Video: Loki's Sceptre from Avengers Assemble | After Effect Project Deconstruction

Hey guys, welcome back to Go My Nuts. My name is Joe Barlow and today I've got another Project Deconstruction for you. If you've been following the series so far then you know I am attempting to recreate a visual effect from every single Marvel film. This week I've been watching The Avengers and I'm going to attempt to recreate Loki's staff from it. If you want to see these effects before I upload the Project Deconstruction then do be sure to follow me over on Instagram, link in the description. But if you haven't seen it already then here it is.
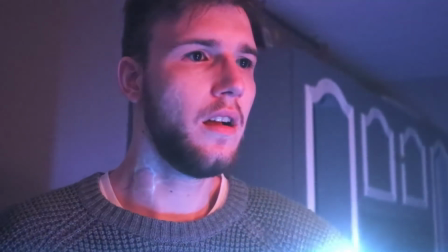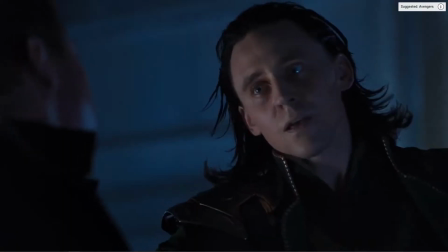0:34 right so this is the scene i took inspiration from for this video we've got loki using the mind stone using the staff with the mind stone in uh to take
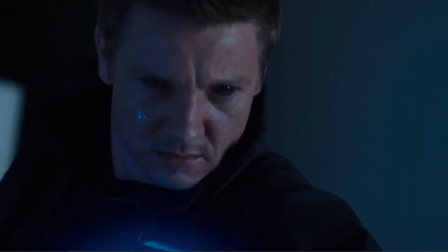0:43 over hawkeye's mind and make him a uh a tool so there's the effect there we'll just watch that again one more time we've
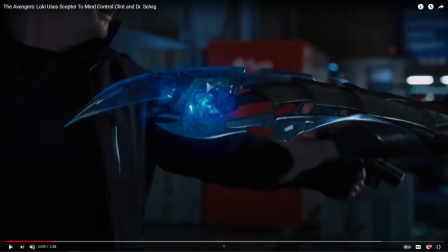0:52 got loki using the staff on his chest and then sort of blue energy flowing from the mind stone from the staff into sort of where his
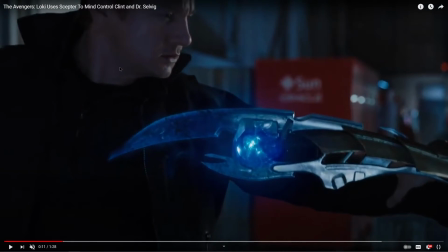1:00 heart is and then what we see are this sort of we see this blue energy just come up through his veins in his neck and his cheek
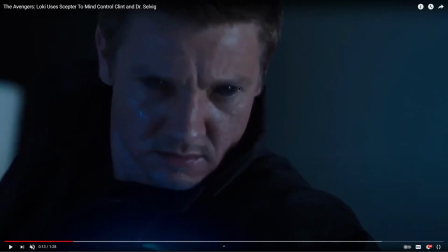1:09 and then eventually his eyes turn in black before
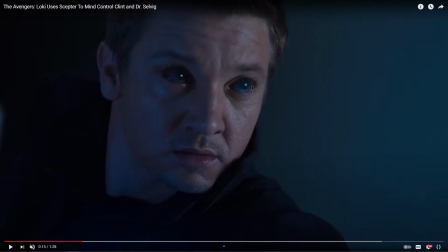1:14 they fade out and we see these sort of big blue eyes and
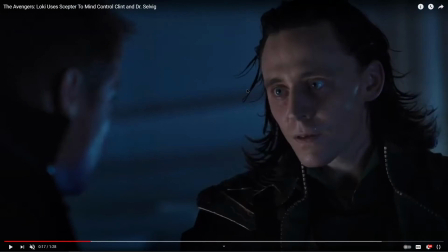1:19 not in an attractive way he's got like this sort of galaxy look to them
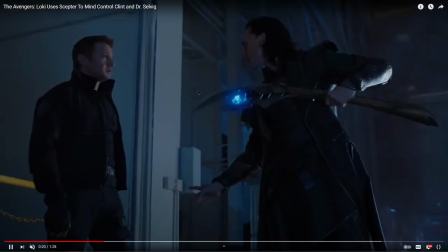1:23 and that's to show that he has been mind controlled So we just watched that one more time
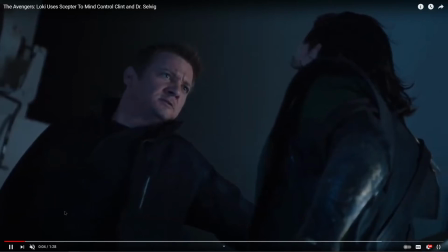1:29 on 0.25 speed, just so we can get every little detail. So let's skip ahead slightly to where it actually happens.
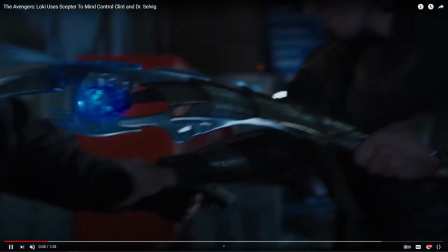1:37 We've got the staff being plunged to the chest.
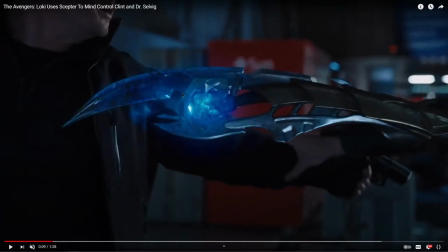1:40 That blue energy, and that is, it seems like this comes from the stone and it sort of guides its way down.
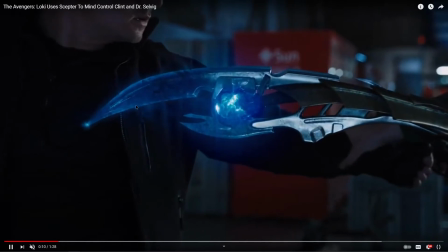1:48 We see a couple of shimmers here and there, a bit of energy flowing through the staff before sort of meeting at this point here.
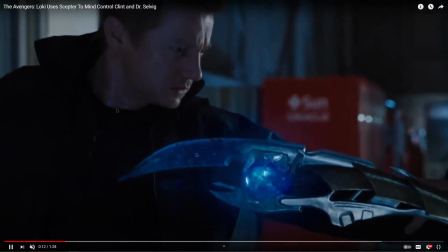1:56 and then into the veins into sort of a sub layer
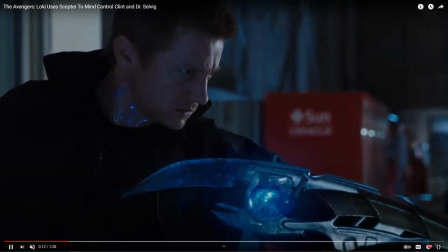2:01 of skin there it is quite bright as it is it comes through
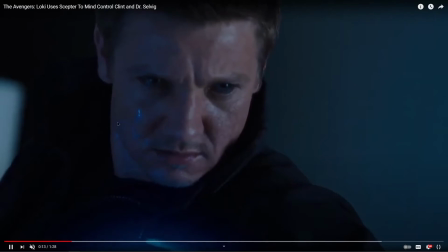2:06 the neck and then the next shot we've got them sort of eating their way up here and of course the eyes have turned black before fading out and going back
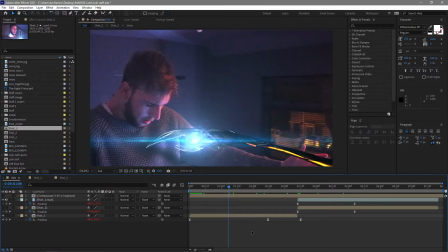2:16 to that that blue so let's see what I created so here we are in after effects I've got two shots for this the first is the staff hitting my chest with that energy. There's a little bit of vein work that begins before the next shot happens and that's
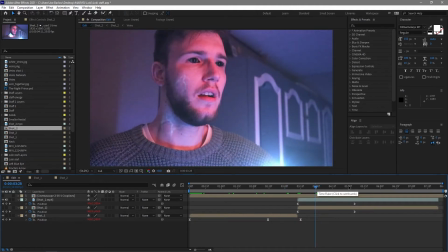2:30 some more blue layer of veins and the eyes of course before they turn blue.
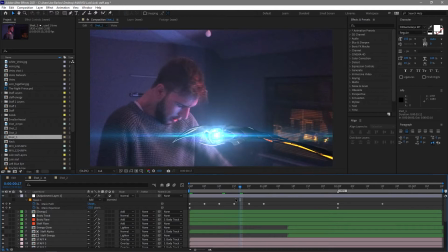2:36 So we'll look through the first shot and then we'll move on to the second. Now what we've got here is a lot of different things happening. I've tried to split it up a little bit.
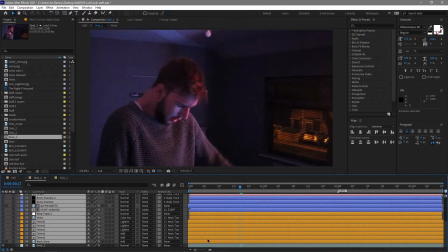2:46 So let's take a look at the original shot to start with, just so we get an idea of what we're working with.
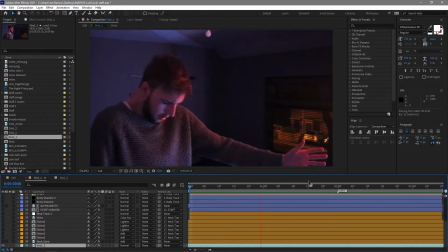2:54 So we've got me acting out as if I've just had something plunged towards my chest, and then we've got that moment where I'm starting to be taken over by, I don't know, magic or powers, alien space weapon.
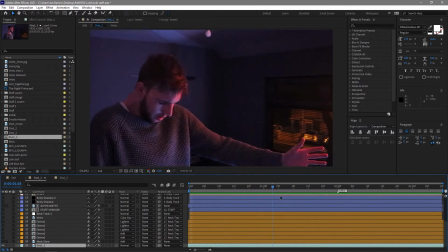3:11 And I knew the first thing I needed to do was, of course, add in a staff I don't have any sort of prop I didn't have anyone to to use a prop against me so I just completely faked it I found a image of the internet and and I just sort of animated
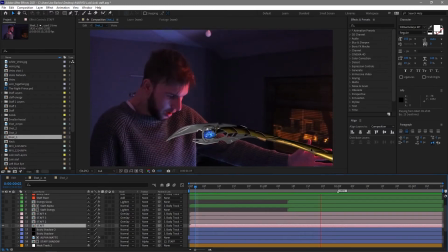3:28 that in like that it's pretty high quality image so it at least looks real enough I did a couple of things there's a bit of color correction to it let's just bring it on a little bit of color correction to it because I'm in quite a dark environment and of course I did
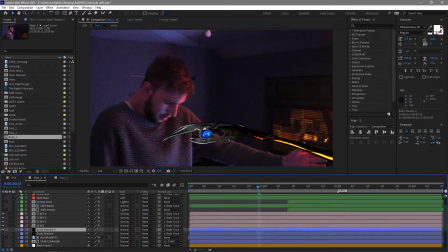3:45 some shadows. It was something that obviously was needed to help sell the interaction. You can see those come on here. Finally, I did use a rotoscope just to get this last shadow.
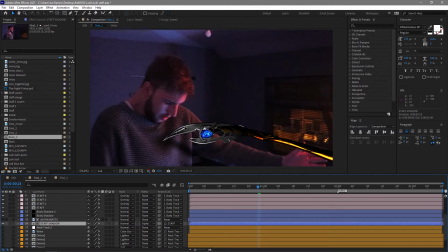3:58 Obviously, I didn't want it to be sort of in this area or this area, so I used a rotoscope on my body just to cut out my arm and my chest there. And what that looks like is this.
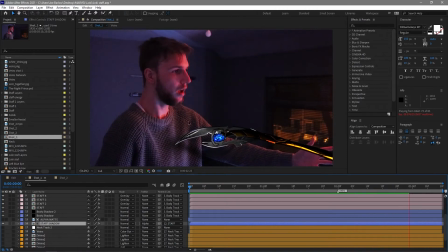4:09 I think it was enough to sell the effect. Obviously once we've got all the glows on there and the energy, it looked a bit more realistic than it does currently.
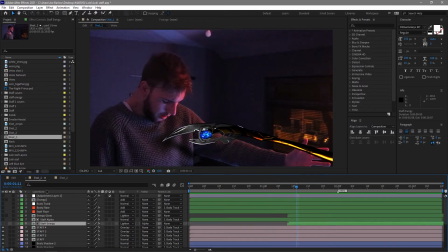4:19 So let's move on to that. Up here we've got a few layers that dealt with that energy. Now for this, of course, I started with a couple of flares.
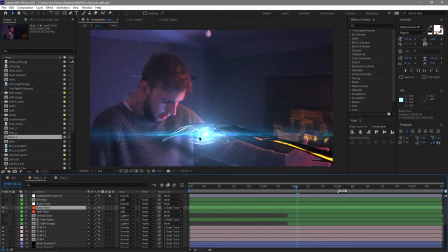4:28 We've got the flare from the actual mind stone area of the staff itself, and then a flare that interacts with my chest just there.
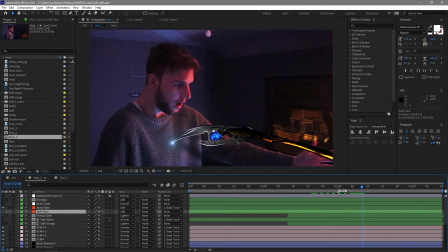4:38 I'm going to turn off the staff flare for now just so we can see a couple of things a little bit better But we'll leave that other flare on Because it's not hurting anything and it sort of it helps illustrate when it finally interacts with my chest So for the energy I created this composition here and you'll see that it's just a bunch of sort of smoky
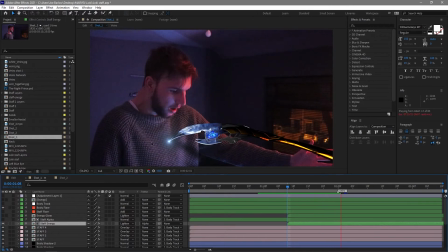4:57 sort of effects Flowing through the staff now what I did I created an alpha matte for that so it only happens within the
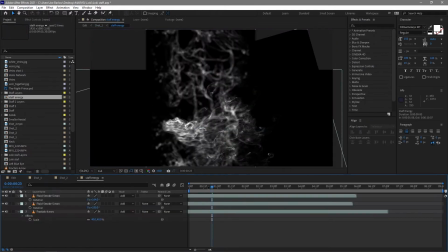5:06 staff itself and I'll just quickly show you this this is just literally a bunch of different smoke and energy laid on together and of course what we've done
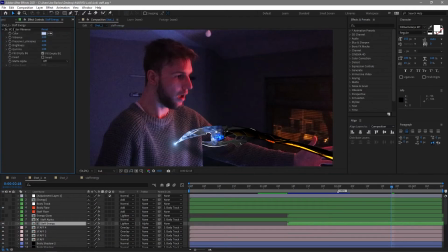5:16 when we've taken it into the shot is added a nice color vibrance tinted it blue slightly and that keeps in with that that blue energy feel now I've also added an energy glow to that Now this is just the same energy again, but this time I've feathered around the outside.
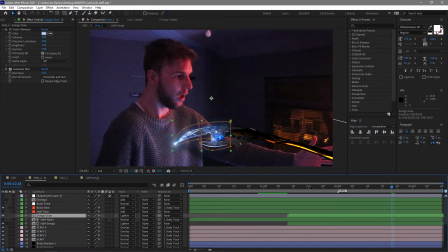5:34 If we just take a look at that, I've just drawn around the staff and I've sort of kept on target with that and just feathered it slightly. We've got a nice blur on that, the same color tint as before. And what that's doing is just basically mirroring that energy that's happening, but giving it a slight glow as well.
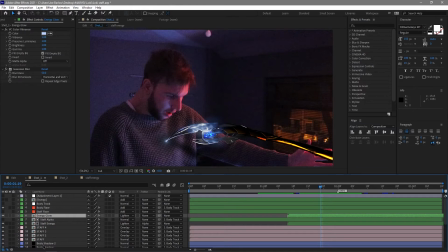5:54 And it just helps sell that energy bleeding from the Mind Stone. And of course, if we turn that flare back on,
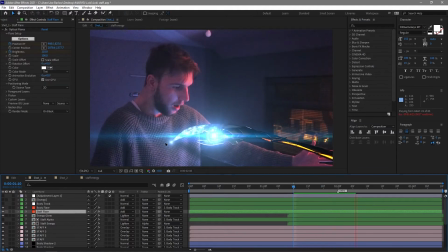6:01 we'll see that it all begins from there, flows in to that other optical flare there. And then the final layer of energy is this one here. And this was more the Mind Stone itself.
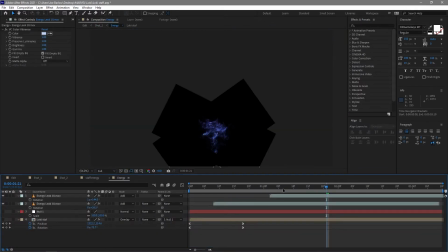6:18 Now, this is just some energy leaks that I've got from one of Film Riot's packs, I believe. Likewise with this other stuff.
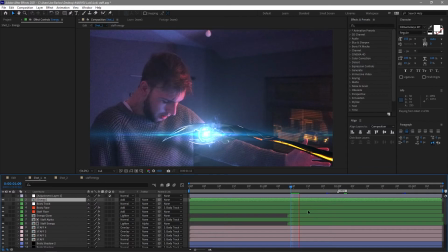6:25 And I thought these work great. they're a good little asset pack to have. So what we have now, if we just take a quick look through all of those together, is all this energy slowly building up and then feeding its way through the staff before hitting me.
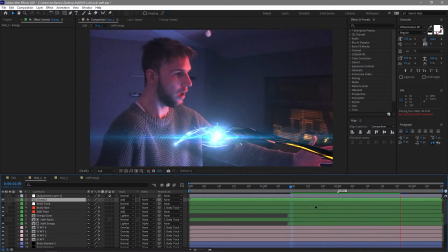6:40 So a lot of this has been done with asset packs and smoke and stock images of staffs as well. But the sort of things like the shadows and the glows, that's the sort of thing that helps sell these sort of effects once we've got them all interacting together so let's
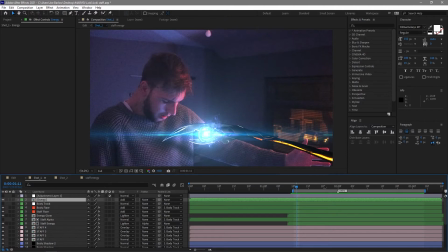6:58 just take a quick watch of that little section that's rendered in and that's what we have you can sort of see it starting and then flowing through now the only other thing I've got in this composition is a couple of tracks these are obviously to keep
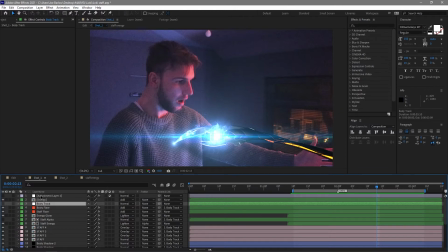7:12 the staff locked onto my body once once it had taken over there we've also got this adjustment layer with a heat distortion and I like to throw this on afterwards especially when there's energy and smoke happening and this distorts the area around it and helps sell that effect
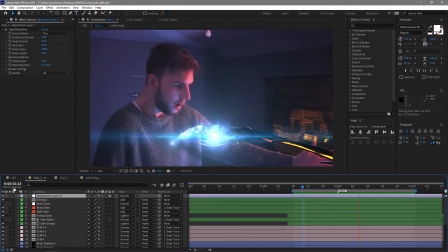7:27 of like pure energy happening rather than just a couple of sort of colorful smoky bits.